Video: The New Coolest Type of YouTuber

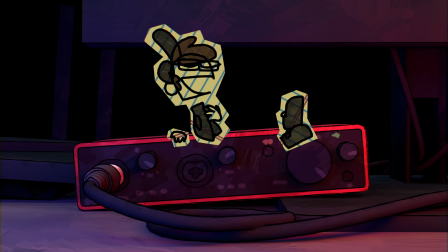(4:06)
All this to say that my first guideline was to do exactly that. Pull inspiration from tradition, but lean into the modern look.
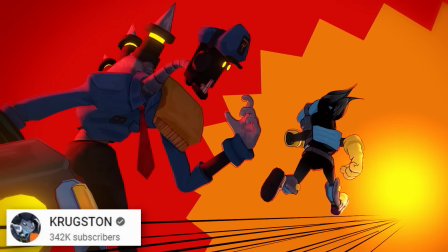(4:13)
I think some of the best 3D tubers already have followed this principle,
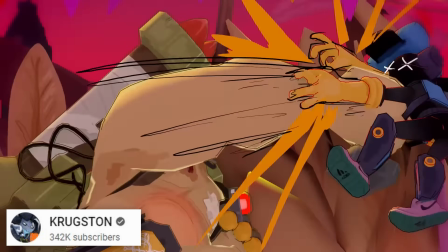(4:18)
so before moving on to the next guideline, let's just admire this eye candy for a sec.
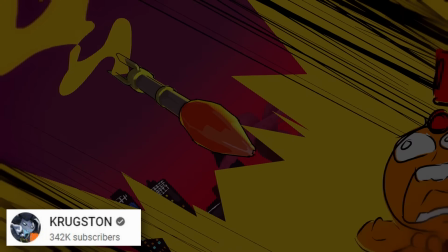(4:23)
I mean, content can be so cool when there's actual artists behind it, eh? My next guideline was that I wanted my style to promote playfulness.
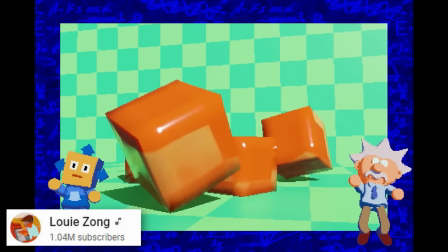(4:31)
My favorite 3D tubers are constantly changing the style just for the fun of it, and it may be because most of them are brain-rotted zoomers, yes, but it doesn't mean I don't absolutely love it.
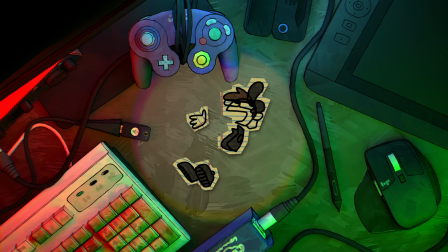(4:40)
In fact, speaking of brain-rotted zoomers, let's look at Pino Prime's content for a sec.
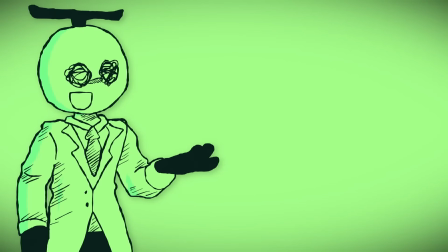(4:45)
He'll bounce from hand-painted backgrounds to monochromatic outlines to paper cutouts, and it's all just a joy to watch. Or
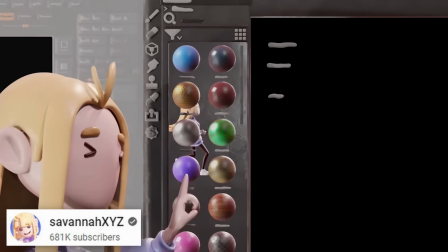(4:52)
Savannah XYZ's style always revolved around this lovely claymation look,
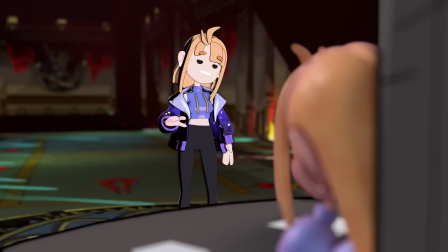(4:56)
but her well-designed character just fits right in with a Hades style, or a Lethal Company style, or this affront to God.
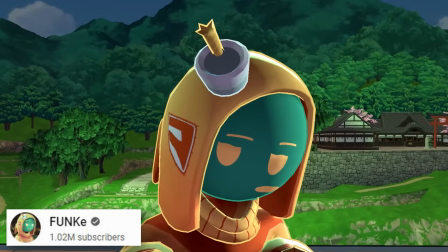(5:02)
When I was first designing JayTheDevGuy, there was probably no channel I studied more than funk.
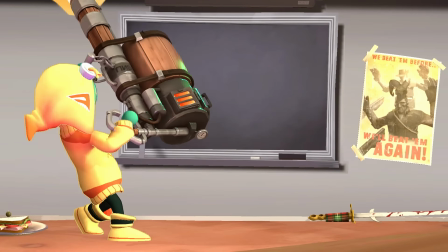(5:07)
Every video is a masterful display of animation, video editing, stylization.
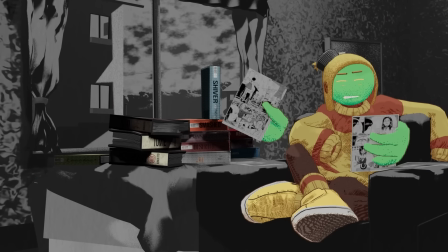(5:12)
This guy will overhaul his entire look for a one-off video about a manga he likes.
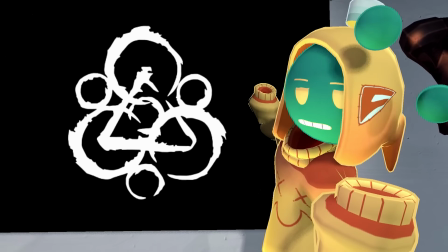(5:17)
This guy's the crown jewel of 3D tubers, and for good reason.
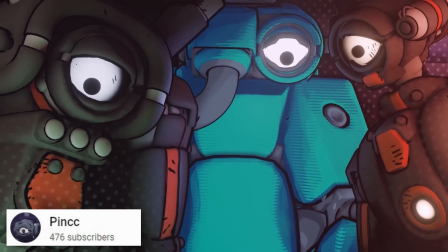(5:20)
All these artists have styles and workflows that don't just allow for creativity, but actively encourage it.
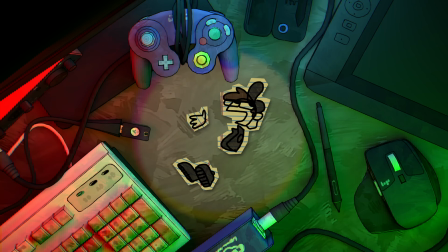(5:27)
So guideline number 2, again, having a style that promoted playfulness.
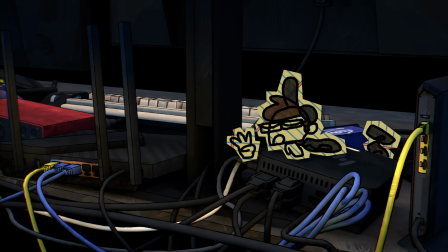(5:32)
And guideline number 3 was simple. I wanted to build off what I already had. I didn't want to throw everything I designed for JayTheDevGuy out, I just wanted to give it a nice facelift. I put a lot of thought into my character,
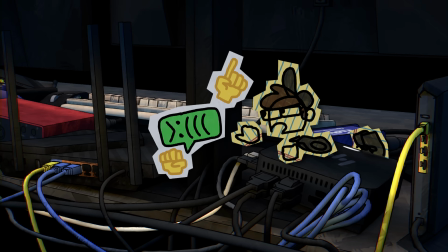(5:42)
this desk, this angry little commenter guy who represents the worst of the internet. I still like all of them.
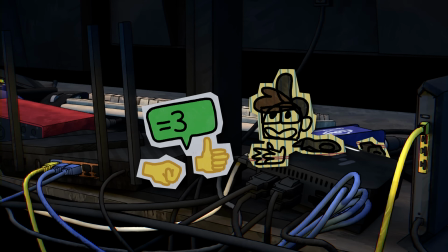(5:47)
I just wanted to bring this channel up to par with the other insane artists I've seen on this platform.
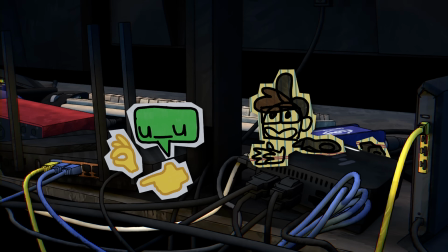(5:52)
And now that I had a couple videos under my belt, I wanted to see how good I could make things with everything I've learned since the beginning.
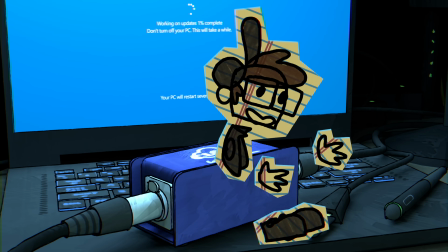(5:59)
And so with these 3 guidelines, I set out to overhaul my art style. The first thing I wanted to improve was how I drew outlines onto my props.
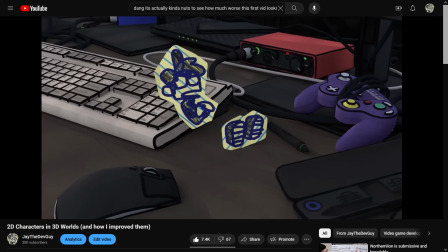(6:07)
In my first video, I just painted the outlines directly onto the texture. It was simple, it looked okay, I guess, but being painted on had a lot of limitations.
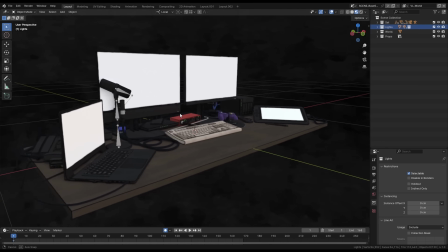(6:18)
Outlines couldn't always be around the edge of an object, I couldn't animate them or dynamically change the color or do anything fun with them at all.
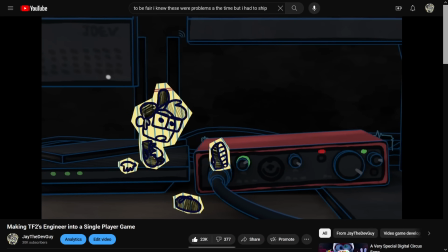(6:26)
In my later videos, I added a dynamic outline just on top of my hand-painted ones,
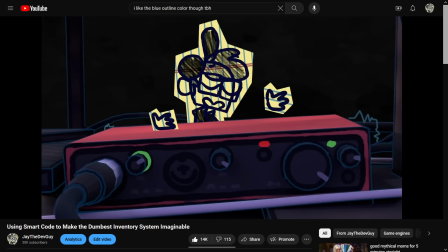(6:32)
which I don't know, it was better than nothing, but now that I've improved at Blender, it was long overdue to make my outlines fully dynamic.
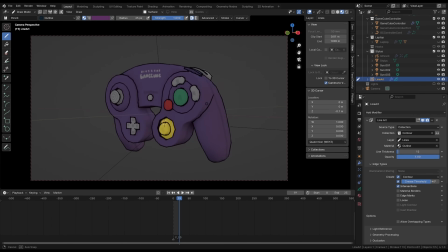(6:39)
I did this by using Blender's line art modifier, which automatically creates outlines around and inside of an object. But instead of letting the line art modifier do all the work, I purposefully reined it in to only generate lines on the contours.
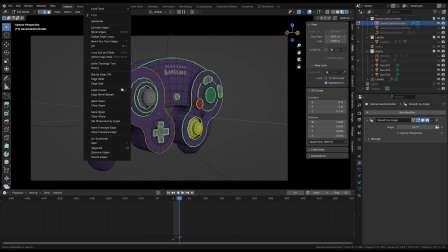(6:52)
I then went around my model and marked specific edges I wanted it to draw an outline on top of.
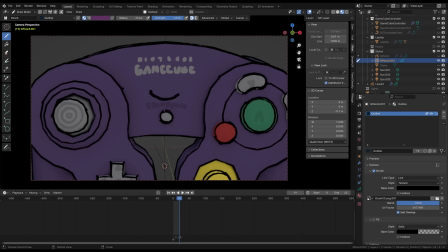(6:57)
And then if that's still not enough, I'll just draw the new shapes around it by hand. This was a really nice middle ground that let the computer do most of the work while still letting me add an artist's touch when I needed it. And since all my outlines were now completely within Blender, I could play with it as much as I wanted. With just a couple clicks,
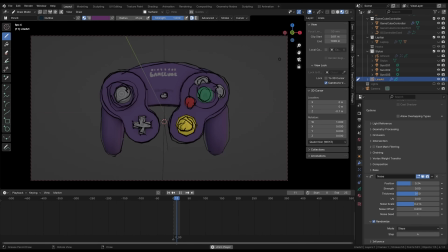(7:15)
I could change the color, animation, or whatever I can think of with these outlines,
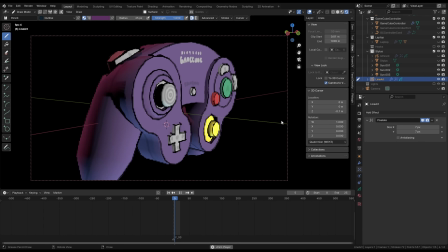(7:20)
which encouraged the playfulness I wanted.
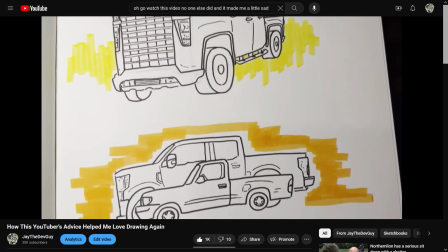(7:21)
If there's one thing I've learned from the art I've made in the last year, it's that if you want your art to be fun, you need to make it as easy as possible to be creative.
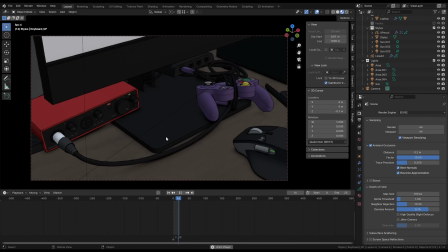(7:29)
And my outlines being this flexible does exactly that. Once my outlines became fully dynamic, the textures of my objects just felt stiff by comparison.
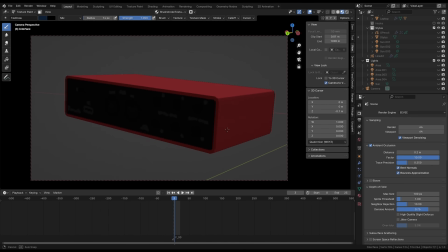(7:37)
I still wanted some detail to be painted onto the texture, but it didn't feel alive like my outlines now did.
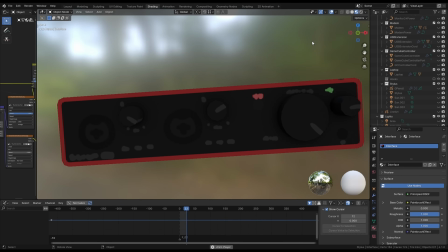(7:43)
So to fix this, I separated the detail into its own layer, and then wiggle it around at the same rhythm of the outlines.
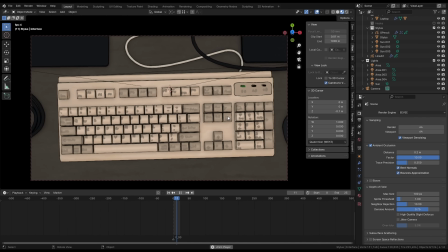(7:50)
It gave the feeling of handmade imperfection, almost as if I redrew the scene every frame, without doing any more work.
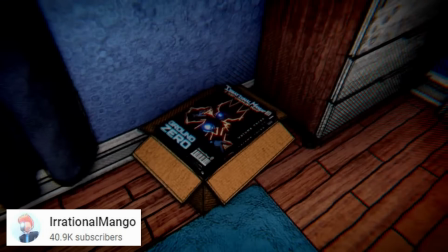(7:56)
I later expanded on this when I was inspired by an Irrational Mango video that had an animated texture across every single prop in his scene.
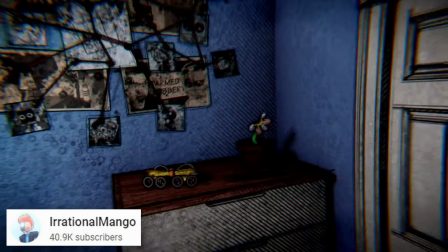(8:04)
It made every frame feel so alive, and so after experimenting with a few different looks,
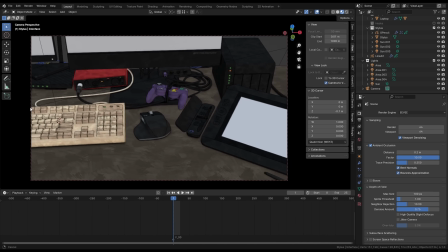(8:09)
I landed on this paintbrush texture that's overlaid onto everything, and also moves with the rhythm of everything else.